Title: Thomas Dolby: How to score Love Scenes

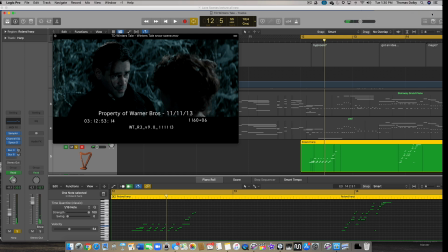(25:23)
I decide I'm going to use harp to add the magical element to the scene.
Inhale quietly. Exhale and say the words until the breath is gone.
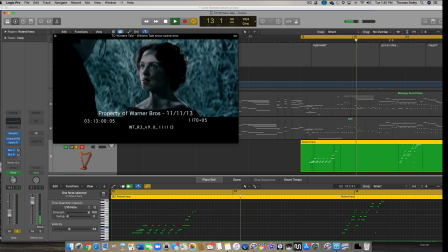(25:35)
I play in some harp arpeggios.
Okay.
They're very impressionistic, but they can also add an interesting modal shift.
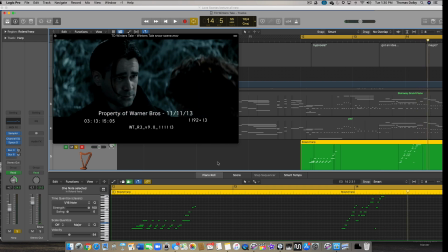(25:46) Costa.
Now I add my strings. The string entry matches the moment where Peter starts to believe the magic is working. Costa.
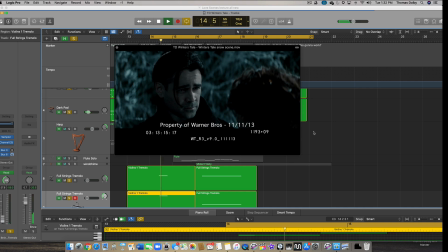(25:56) Pollux. Capella. Ursa major. Ursa minor.
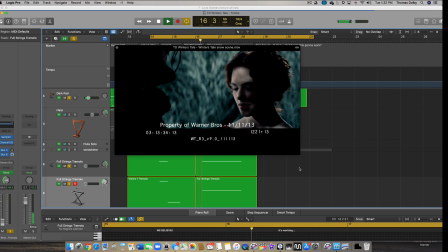(26:12) Polaris.
The strings gently grow and expand the piece, but early on I stick to tremolos.
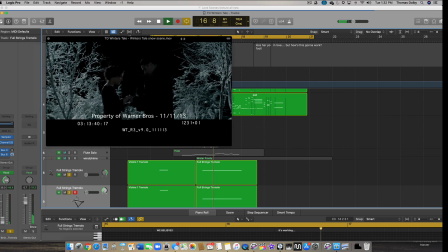(26:18)
I move to legatos later for the ending.
It's working.
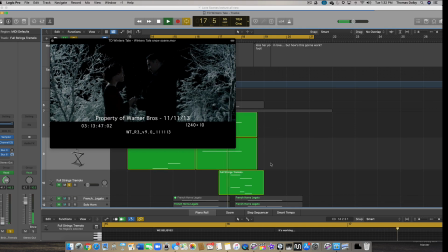(26:27) Go on.
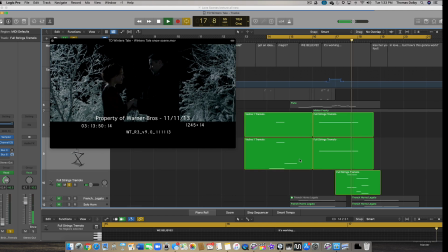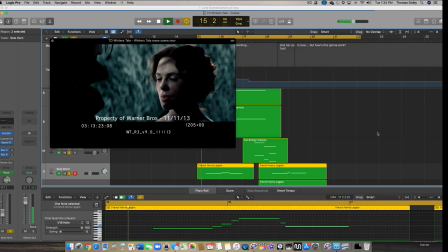(26:34) Pleiades.
And here's a French horn to represent the hope that Beverly might be cured.
Ursa minor.
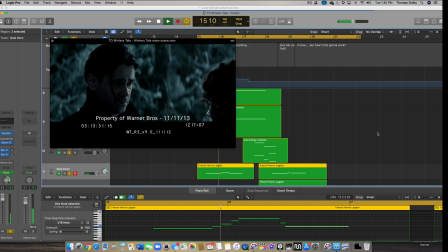(26:45) Polaris.
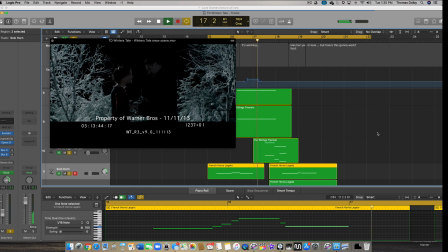(26:55)
Its first phrase is solo, then on the second phrase it's joined by two more.
Go on. Pleiades.
The final touch is a bell tree.
Perseus.
I use this to pick out a ray of starlight that you may not otherwise have noticed.
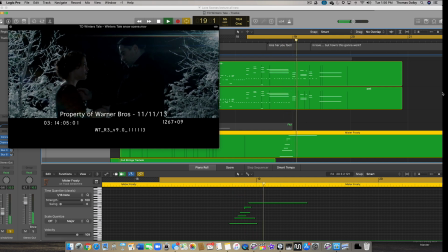(27:14) Cassiopeia.
I want to make the ending positive and optimistic, but with unfinished business,
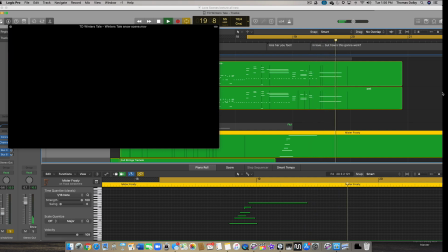(27:23)
so instead of a perfect major 1 chord, I suspend it with a strong second and a weak tonic. I hope you've enjoyed this insight into my composing process. It's not the only way to score a scene, but hopefully there'll be some good ideas here that will help you with your own composition.
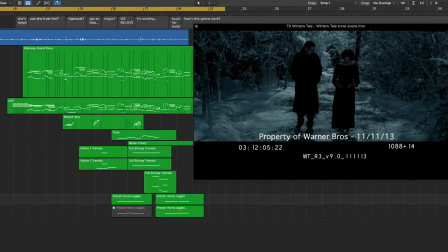(27:43) See ya. It's not working, is it? You're not getting any cooler.
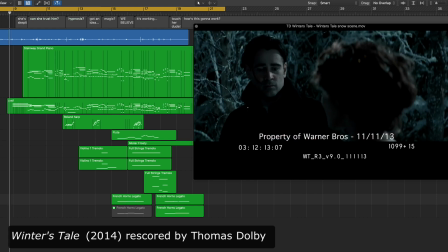(27:51) No. Here, let me try something.
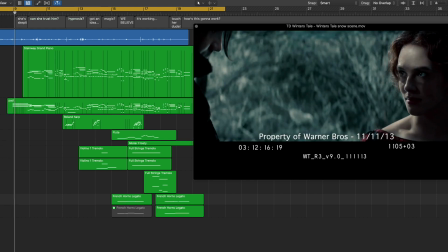(27:56) Come here.
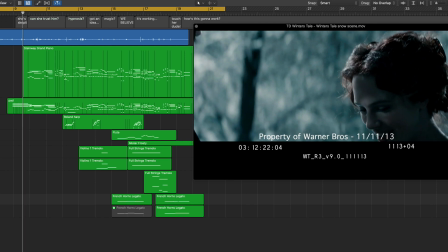(28:00) Actually, this isn't helping. Can you hear your heart?
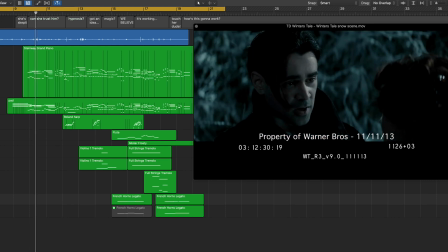(28:06) When the fever comes, it's about the only thing I can hear. When you go to crack your first safe, your heart beats so loud you can't hear the tumblers.
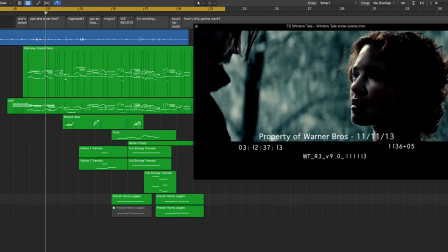(28:15) And you have to learn to quieten it, slow it down, so you can work between the beats.
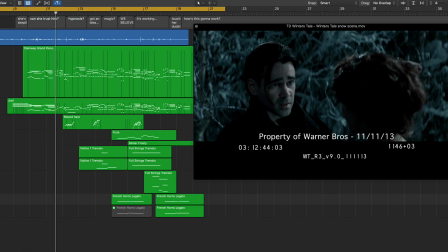(28:20) The trick to it is lists. Meaningless words. You say as you exhale to slow down the breath. Inhale quietly. Exhale and say the words until the breath is gone.
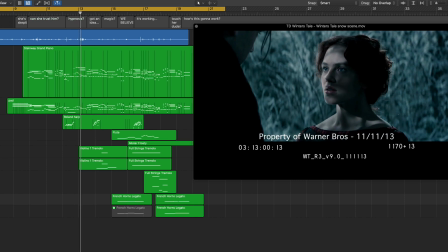(28:36) Get it? I think so. Okay. Do you need a list? Animals are good, colours, saints.
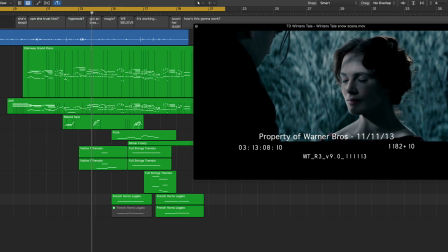Castor. Pollux. Capella.
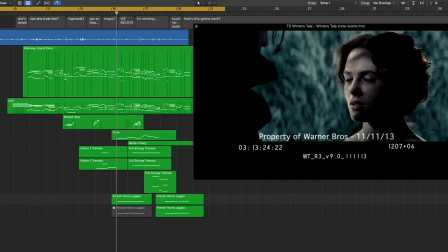(29:02) Ursa major. Ursa minor.
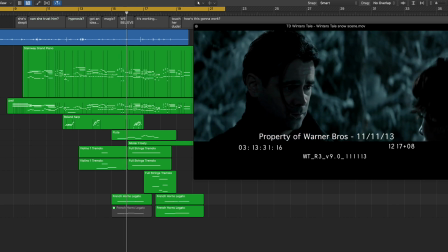(29:11) Polaris.
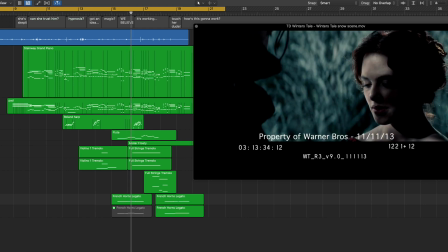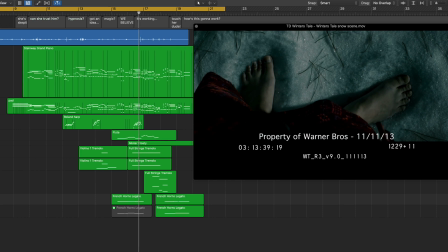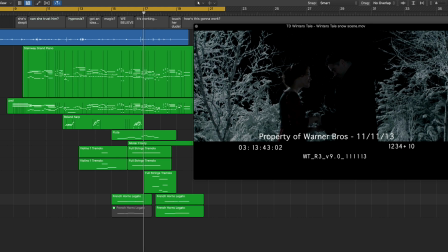(29:22) It's working. Go on. Pleiades. Perseus.